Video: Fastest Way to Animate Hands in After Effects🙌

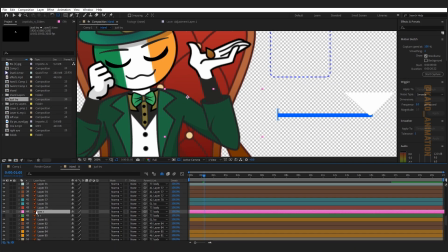(0:00)
Hey guys, I'm KAKO, and today I'll show you some super useful tips to infinite fast and easy.
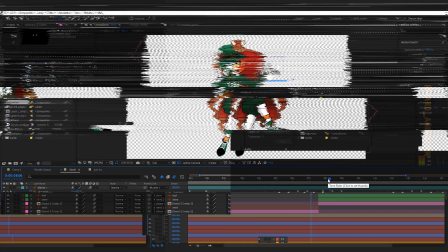(0:09)
So make sure to stick around the end of this tutorial. You probably wondered how animators manage to switch between
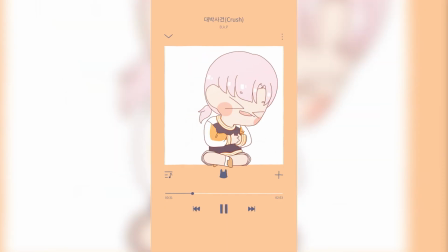(0:17)
so many hand poses while keeping everything so smooth.
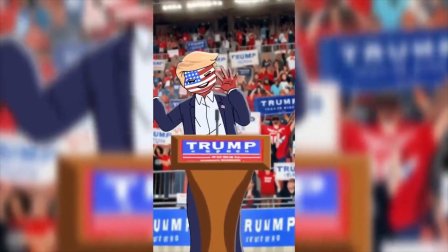(0:22)
Did they really rig every single hand? Well, not exactly.
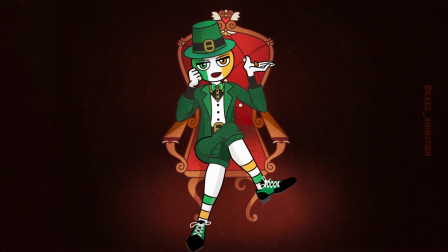(0:29)
There's actually no rig involved. For example, in this Irish character, I didn't rig either the body or the hand.
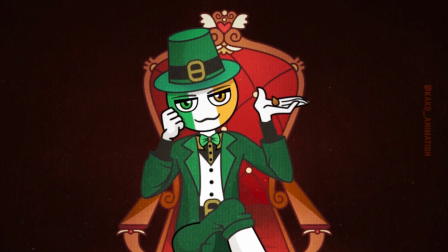(0:38)
At the first, the hand is open and holding a C.
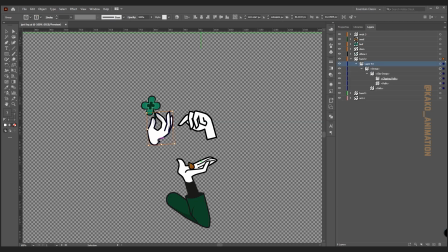(0:43)
Then a lucky clover appears in the hand that you can easily download the hand and details from the description link.
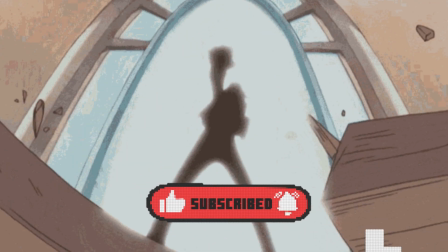(0:51)
Let's do it! First, I arrange them.
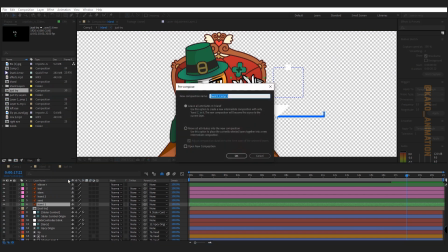(0:57)
Then right-click and click on the hand one and select the second option.
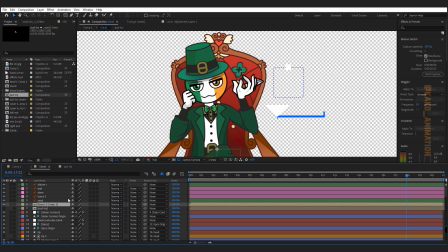(1:03)
OK. Again. Now I place the anchor points where I want each layer to rotate from.
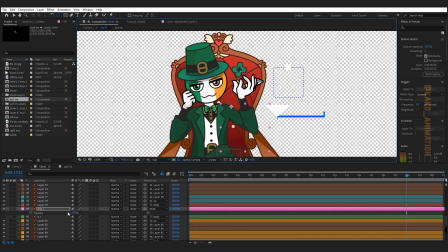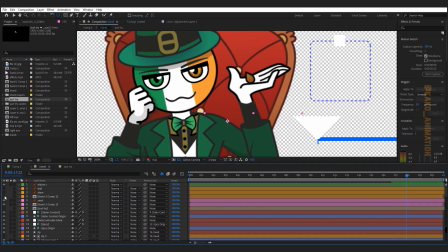(1:26)
Then hide the second hand layer. I parent them together, lift the stem, the seed and clover to the corresponding hands,
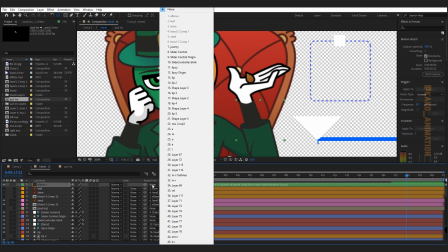(1:37)
hands to elbow, elbow to arm, and arm to the body.
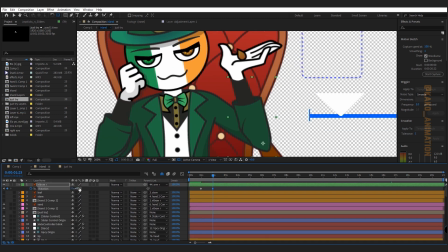(1:45)
Right. And I rotate them according to the dialogue, the character personality, and the style of scene.
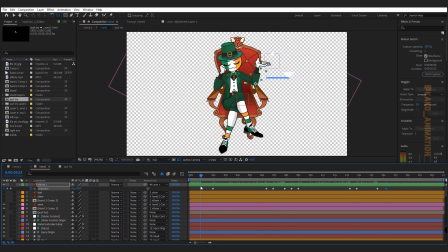(1:52)
See?
Nowadays, people know the price of everything and the value of nothing. Oscar Wilde, The Picture of Dorian Gray. Thanks for watching. But like and subscribe for more.
The timing is too slow and stiff.
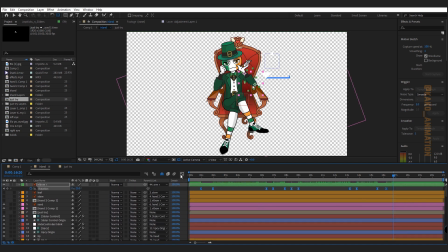(2:12)
So select the keys and press F9. Then I use the graph editor to smoothen the speed graph
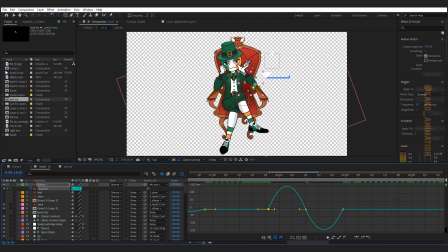(2:20)
across keyframes to create a higher speed between the keys, since the hands change at peaks. Okay, I apply motion blur to the layers and enable motion blur.
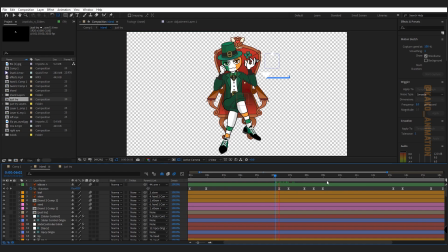(2:36)
Now both hands move the same.
And the value of nothing.
Finally, the first hand cuts at the end and the second hand cut at the beginning at peak speed between keyframes. So the changes are hardly noticeable. See?
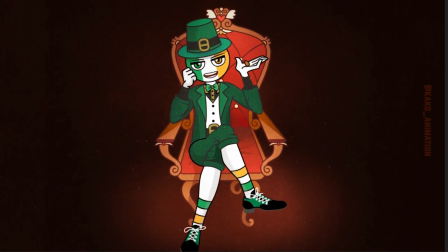(2:57) Nowadays, people know the price of everything and the value of nothing.
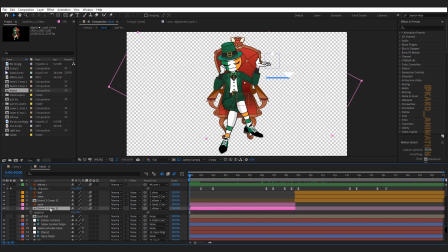(3:04) Oscar Wilde, The Picture of Dorian Gray.
To make it smoother, you can rotate the hands too and move keys 4 frames forward for follow-through overlap, or change the speed graph
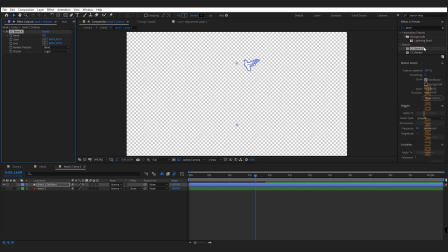(3:23)
and a banded effect inside the hand comps according to the main comp timing. Like this.
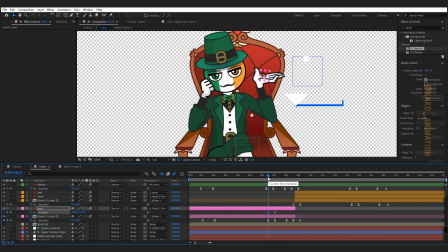(3:38)
And a little position and rotation for seed and clover.
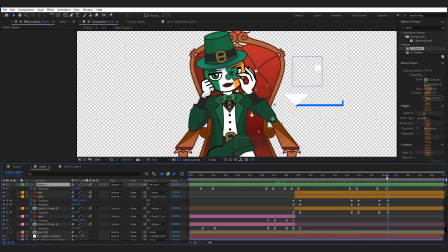It's the result.